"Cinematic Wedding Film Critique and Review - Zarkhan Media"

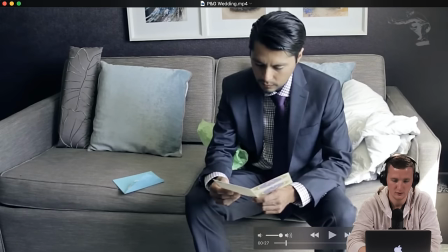(4:08)
So this, can I move that? Yeah, let's just move it right there. So this, they had two cameras on the card reading here.
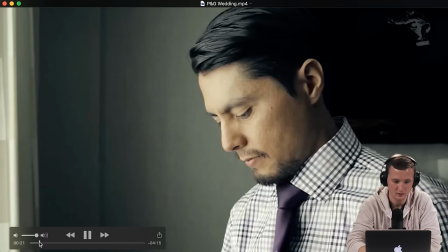(4:21)
So I like the angle that is coming up, but this wide.
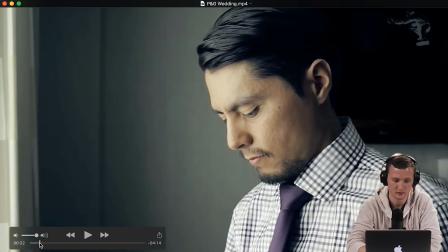(4:27)
Okay. So first off, hold on. Did anyone catch that? Yeah. He's looking that way.
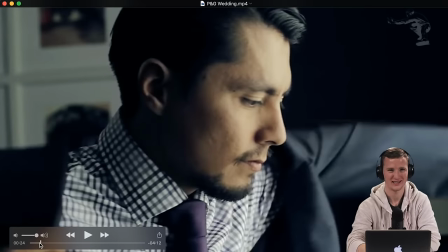(4:36)
and now in the next shot he's looking the other way it's just it's weird you know it's it seems unnecessary you could even flip one of them just so that it matches but if you're cutting from that shot to that shot and they're both looking the same way it would be a jump
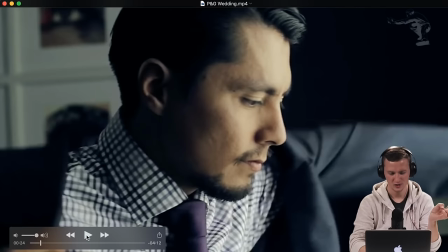(4:50)
cut so i understand if they did flip it but still you shouldn't have those two shots because they're just way too similar to each other you know
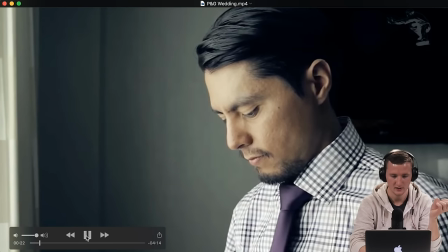(4:58)
so it's like on a monopod or tripod at that height of his face and then the same shot just reversed.
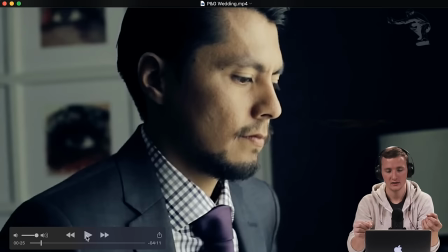(5:06)
So either get a different shot. You know, you could have gone in for a detail close-up of what he was doing with his tie or like a wide or a silhouette. Just not those two in a row, you know?
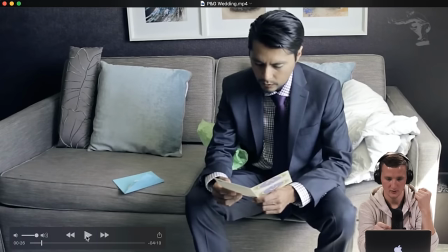(5:19)
So it looks like I can tell that the focus is on the couch texture also because of the moiré pattern and because it's just not hitting his eyes. So you want the focus to be right here and not here
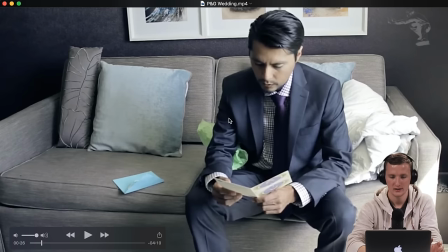(5:37)
And also so for wide it comes down to personal preference It's just a little tough because you have this highlight clipping here You would have to you know
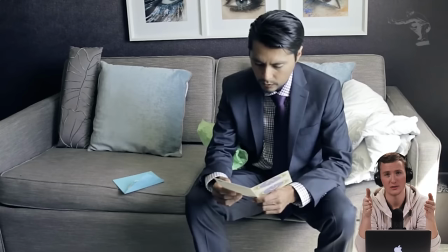(5:48)
Either have him move or move the couch or do something with the light But like it would be better if you you eliminated this this Clipping here also one thing for the secondary angle for the card reading what i like to do is um have this angle much lower i've found that like
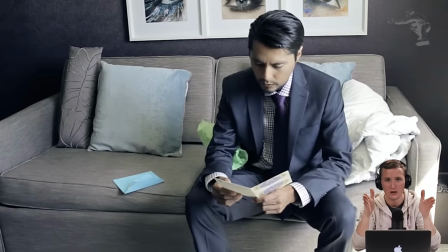(6:07)
wide angles like this are just more flattering and more grand when you're like lower than the subject looking up a little bit not too exaggerated but like it's way better than looking down so like if this tripod shot was brought down a foot i think would be better.
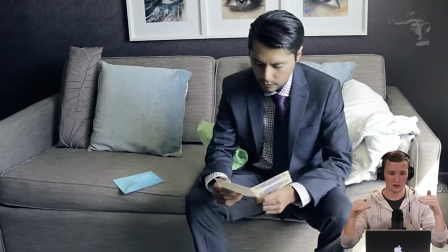(6:25)
And you could also square up personal preference, just like straight perpendicular lines and stuff.
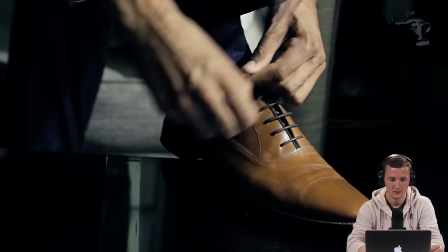(6:33)
So this is good. That's a good insert, insert using the good window light. Okay.
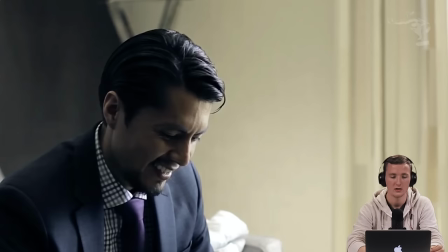(6:38)
So this is the second shot for the card reading good using, you know, exposed for the highlights on the face, which is good.
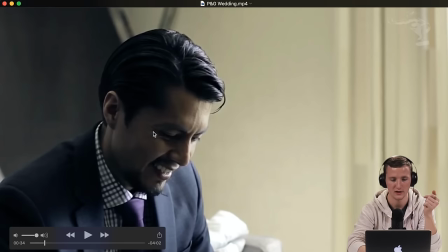(6:45) So like some people may think it's way too shadowed on that on this side of the face but it is good exposure the best thing that
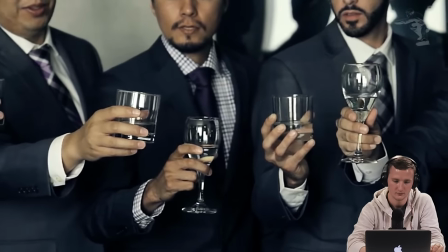(6:53) has happened to me and i'm excited to call you my husband i love you so much these are cool so these always just seem awkward to me
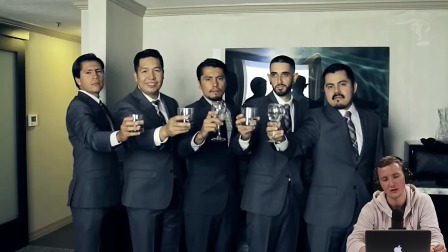(7:02)
you know it's really tough to pull off good video clips when uh the photographer is taking photos just because it's like so
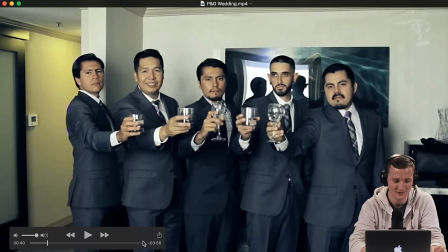(7:12)
um this is tough and it's especially awkward when uh uh, the groom's straight staring at the camera.
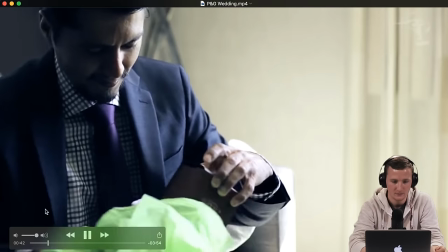(7:21)
So he was spiking the lens. So the secondary shot is good.
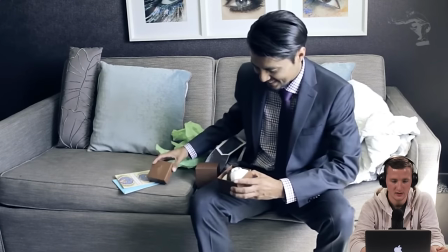(7:26)
I like it. Tight following where this is static. I like.
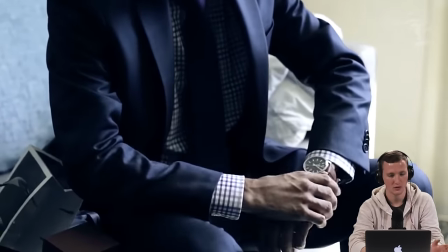(7:31)
Good, good, good. Following the action smoothly, you know, don't get too jumpy.
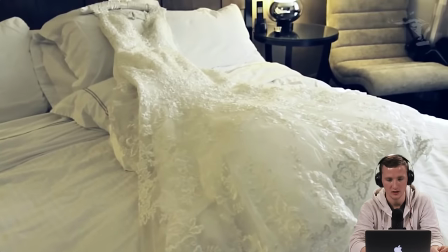(7:39)
That's a good motion. That, I think that's a tribe. Slider. Okay. So they said that they did have a slider.
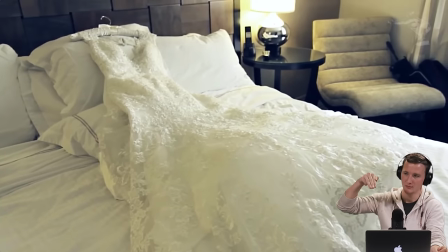(7:45)
I don't know which one, but that's definitely a push up, a push, push slide, and then a tilt up as they go.
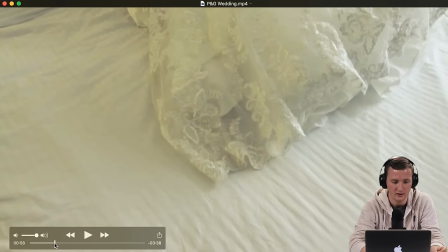(7:52)
And the tricky part is to not see the front of the slider, so they didn't. So that's a win.
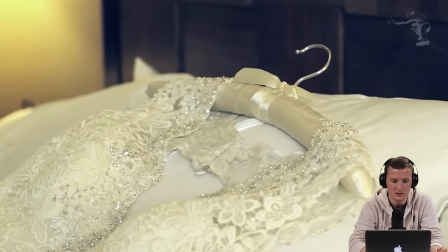(7:59)
So this is the first time that we see bride stuff. So the dress, you know, this is a good intro.
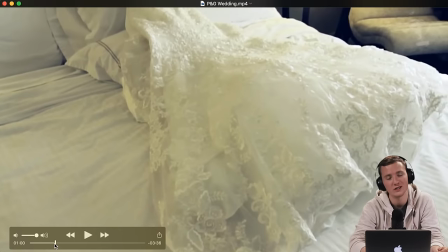(8:05)
At first, I wasn't sure which room it was, but obviously it's the dress, so it's a different rooms. So some kind of transition between the two similar looking hotel rooms would have helped.